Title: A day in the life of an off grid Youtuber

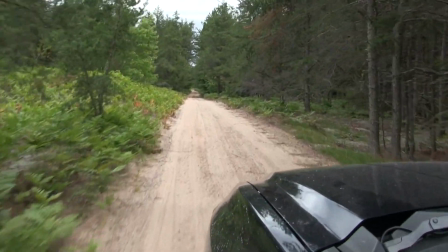I sat down and picked a little bit of guitar and I was filming the guitar and then I take shots
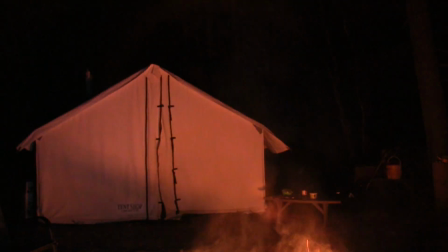and put them over top of that guitar footage so you're still hearing the guitar.
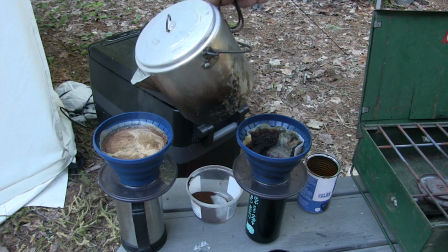But you're seeing, you know, me pouring coffee or you're seeing Brooke in front of the wall tent or driving the truck down the
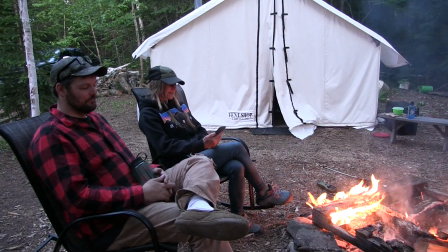sand roads all the editing software that goes into
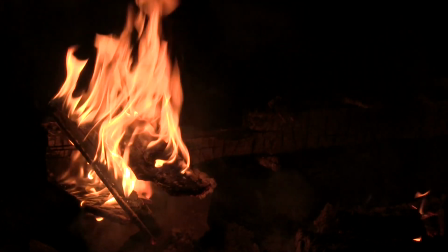a video like this is actually super easy to use very intuitive I use iMovie
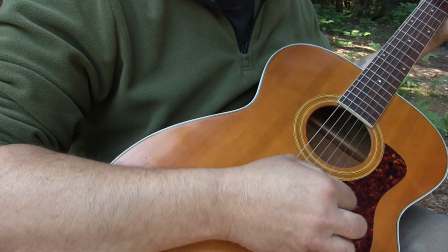it's on a Mac computer and as
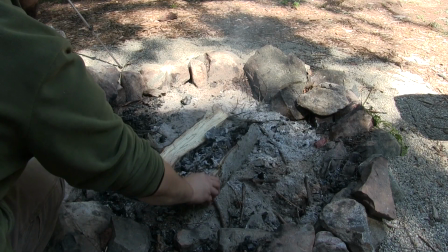far as the camera gear I've been shooting with the same camera since I started it's like a
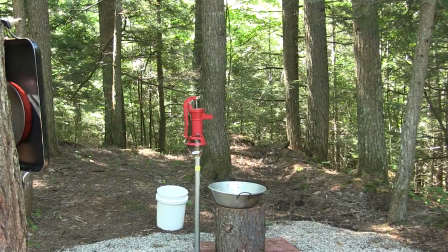Canon HF G20 and it does everything I want it to do.
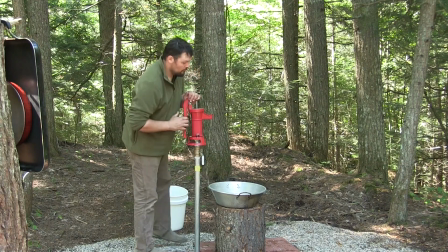I like the color, the sound, the audio is really good. That's another thing about shooting a lot of stuff outdoors,
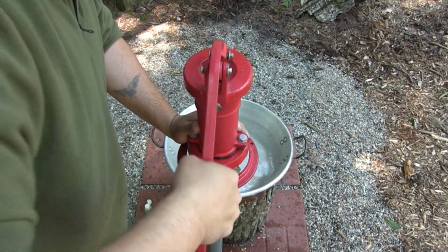shooting a lot of stuff at your off-grid properties where you don't have power in the background or stuff running, equipment running.
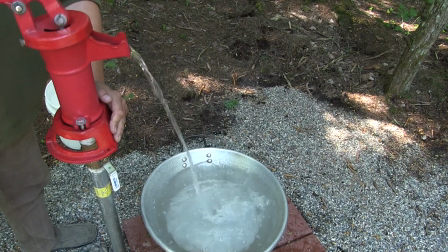The audio quality outdoors is so good.
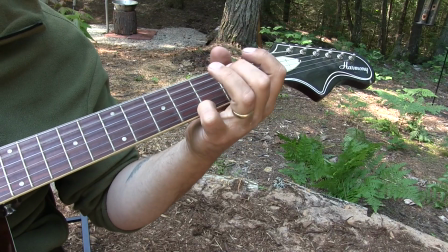When I try to shoot stuff inside,
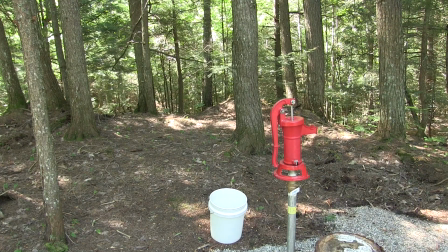it sounds like you're in a culvert. so if you're interested in doing a YouTube channel or you shoot outdoor videos and you like
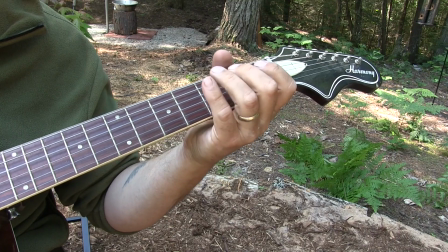to shoot stuff in in the wilderness or just stuff that's outside it's a it's a wonderful thing to have such good light such
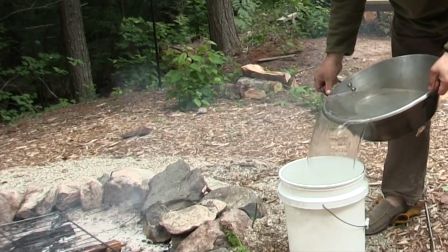good sound as soon as you go inside of a house you don't have good light you don't have good sound so
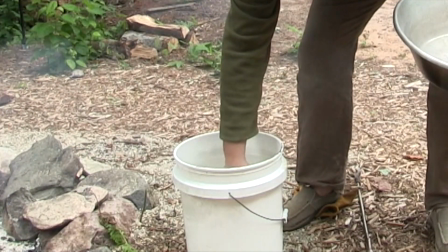and one of the benefits about us people on YouTube that are doing outdoor stuff is it's just it sounds better it looks better colors good.
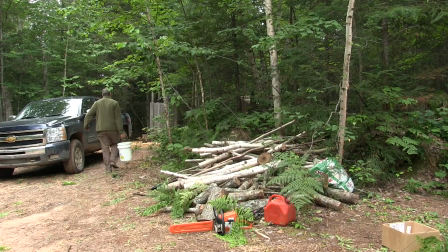The audio is always wonderful.
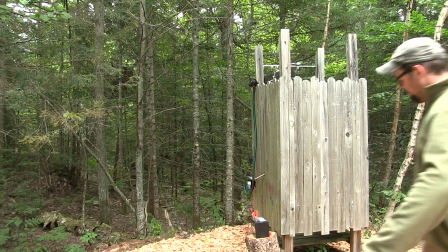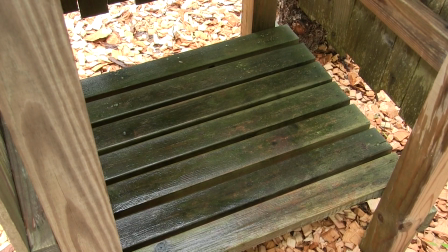Now the fellow that helped us put in the well, Scott Harrima, he donated this wonderful off-grid shower to us.
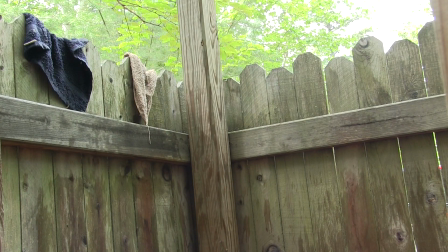He had this at his cabin years ago and then he put an indoor shower in and he hasn't used this since.
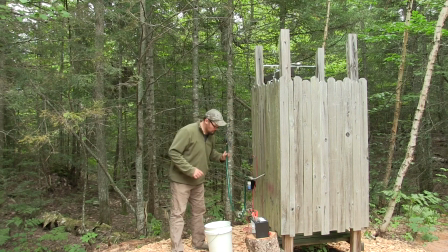And he was super generous, gave us this shower. Brooke installed this shower while I was in Alaska and just
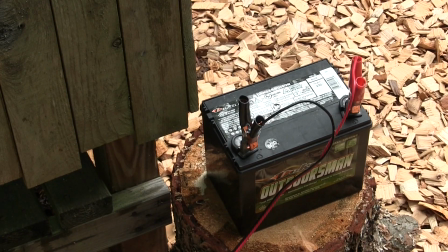works perfect just a little battery just a little pump put some
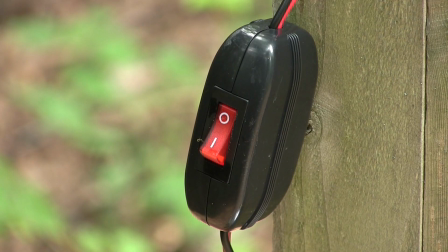hot water in a bucket flip the switch and you've literally you're ready to go
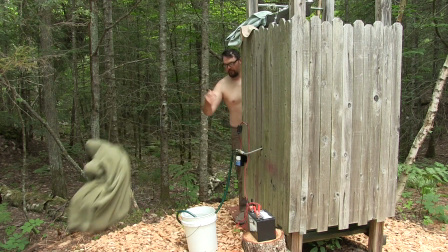very simple setup I'm taking those shots I wanted to take a shot of the battery I
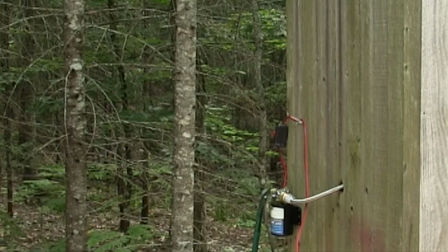want to take a shot of pump I want to take a shot of the little switch all of those individual
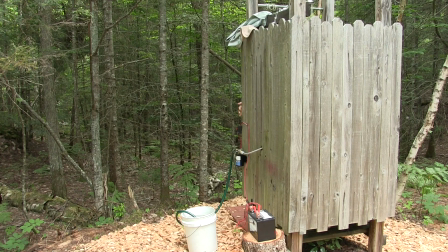shots in my opinion they really bring the the subject to life well
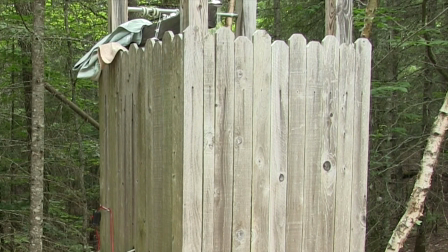after being a camp for a few days that shower was fantastic just just a wonderful thing now
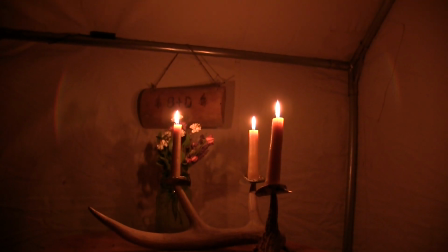filming at night is always a challenge the light looks great but you know sometimes the camera
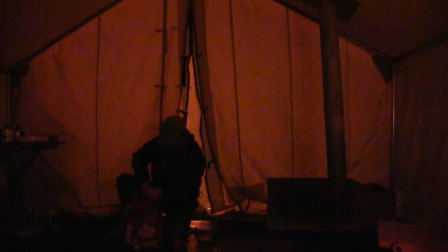gets a buzz granny like in this photo this shot it's
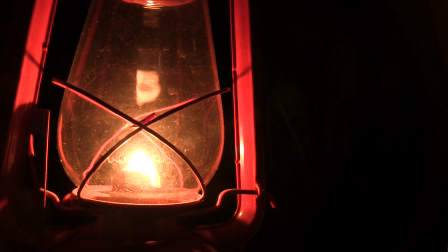a great thing to be able to be on vacation and be working at the same time be off-grid
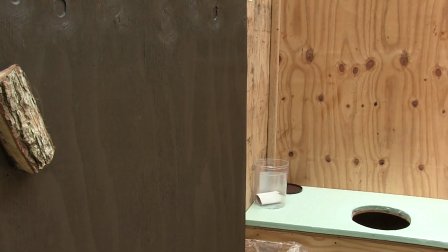but you're you're actually shooting something that people are gonna see possibly all the way around the world
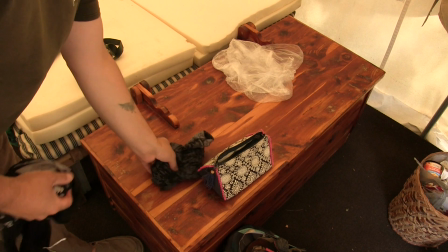and by the time we get ready to go on the last day we take all the bedding off the bed this is one thing people ask about a lot and we put it in a wooden
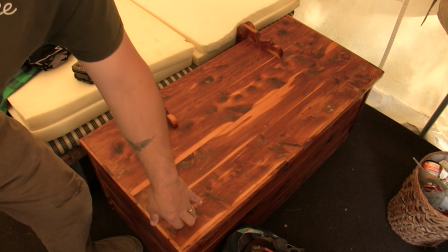chest and that keeps the chipmunks from from tearing stuff up now
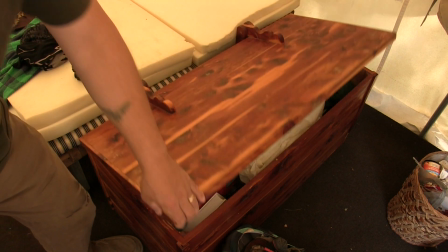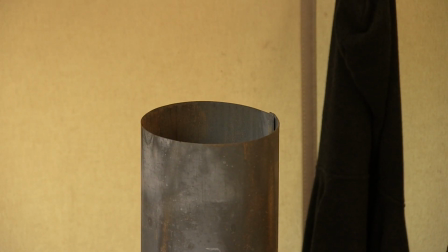shooting inside like this i don't like the color so much the light is different so I don't really try to shoot a ton
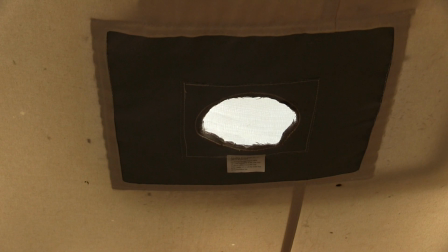indoors but you kind of have to so people can see what it looks like inside I've shot so much outside the tent
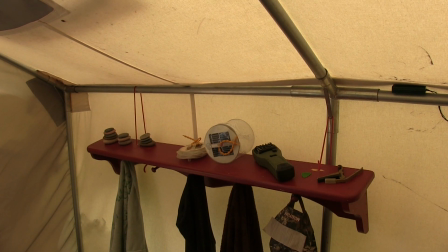I've got to shoot some stuff inside the tent even though I don't like the light as much so I'm getting shots of you know the shell shots of like our little cabinet
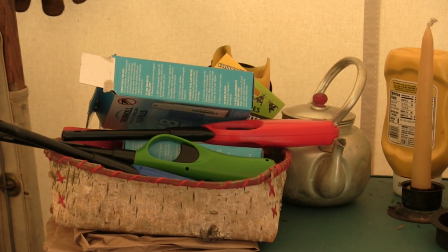and like I like this shot because of the color there's a lot of nice color
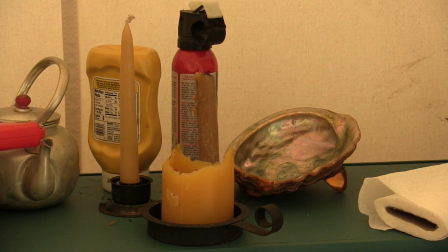in it but generally I don't
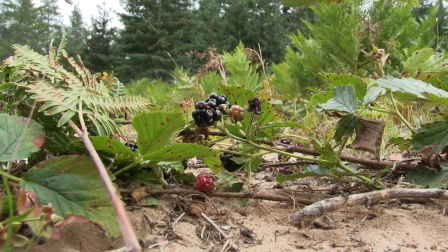like skip over a lot of stuff indoors just because the lights not as good see this is so much nicer being outside so
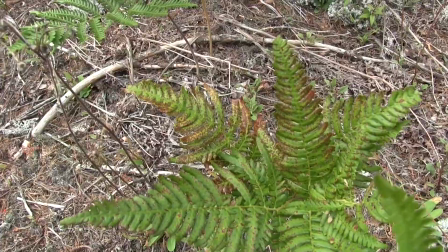if you shoot YouTube or you're interested in YouTube or just film work in general I hope this video has been interesting to see at least one perspective of what one
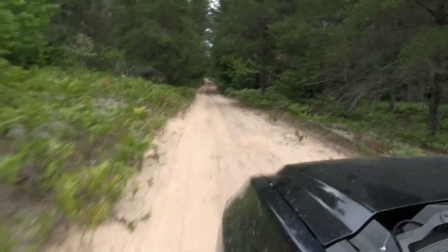youtuber looks for when they're shooting content for their channel thank you guys so much for watching and hanging out with me for this video.
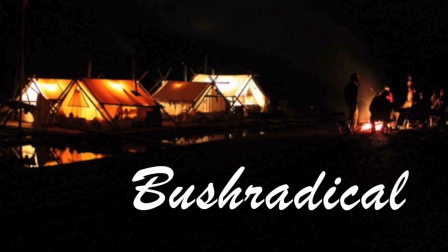My name is Dave Whipple and you've been watching Bush Radical. And be radical, eh? See you soon.